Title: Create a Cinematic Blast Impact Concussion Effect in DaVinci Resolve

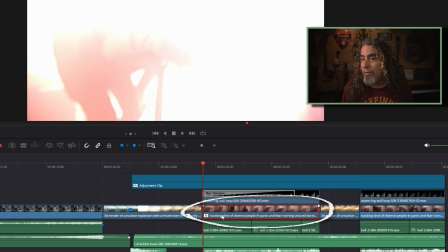12:01 this piece of footage, I modified that slightly in the color page.
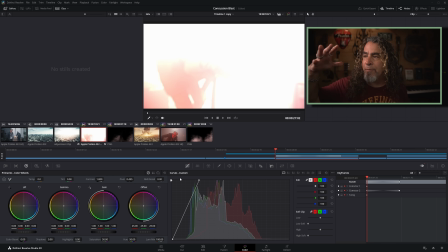12:05 The footage actually looked like this, but I actually used the curves to bring it up to be much brighter because I almost wanted that flash of an explosion to happen. And then you can see in the keyframes here, I animated that color change So it went from very bright back to the original look. And you can see that happen in the keyframes here. But just brightening that up and creating a bit of that flash, that made it help feel like you were in that office building with them, experiencing that explosion.
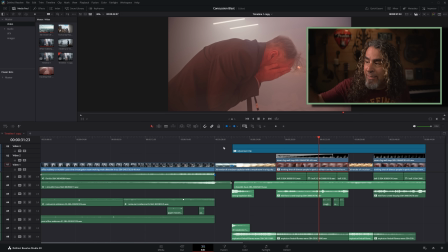12:36 Everything else, I kind of left it as it was. It kind of did what I needed it to do. But these layers on top of each other is what allowed this experience to feel like you were in the middle of an investigation with these officers and you got their reaction.
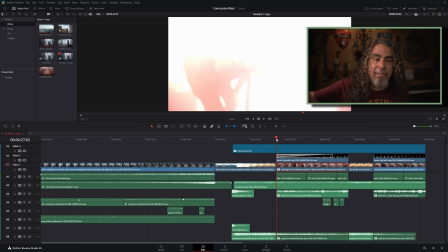12:50 Now, instead of just letting this run at this point,
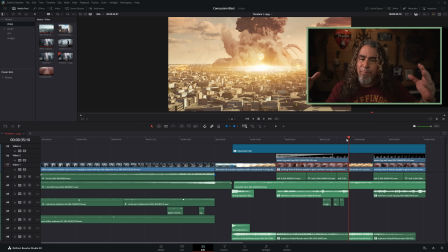12:54 it was important for me to cut back to the city scene so you get a point of reference of what's happening in the city and then their firsthand experience. That contradiction allows you to see the differences between the explosion happening in real time and their sort of muffled, high-pitched ringing ears all happening as they're experiencing that explosion.
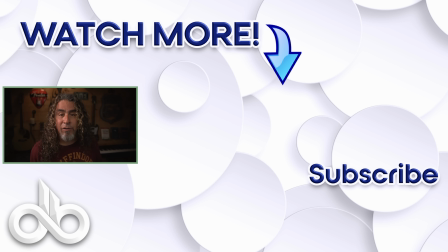13:14 If you wanna learn more about how to create cool-looking effects in DaVinci Resolve, click on the video that I have on screen now or the ones that I'll link down below. Peace.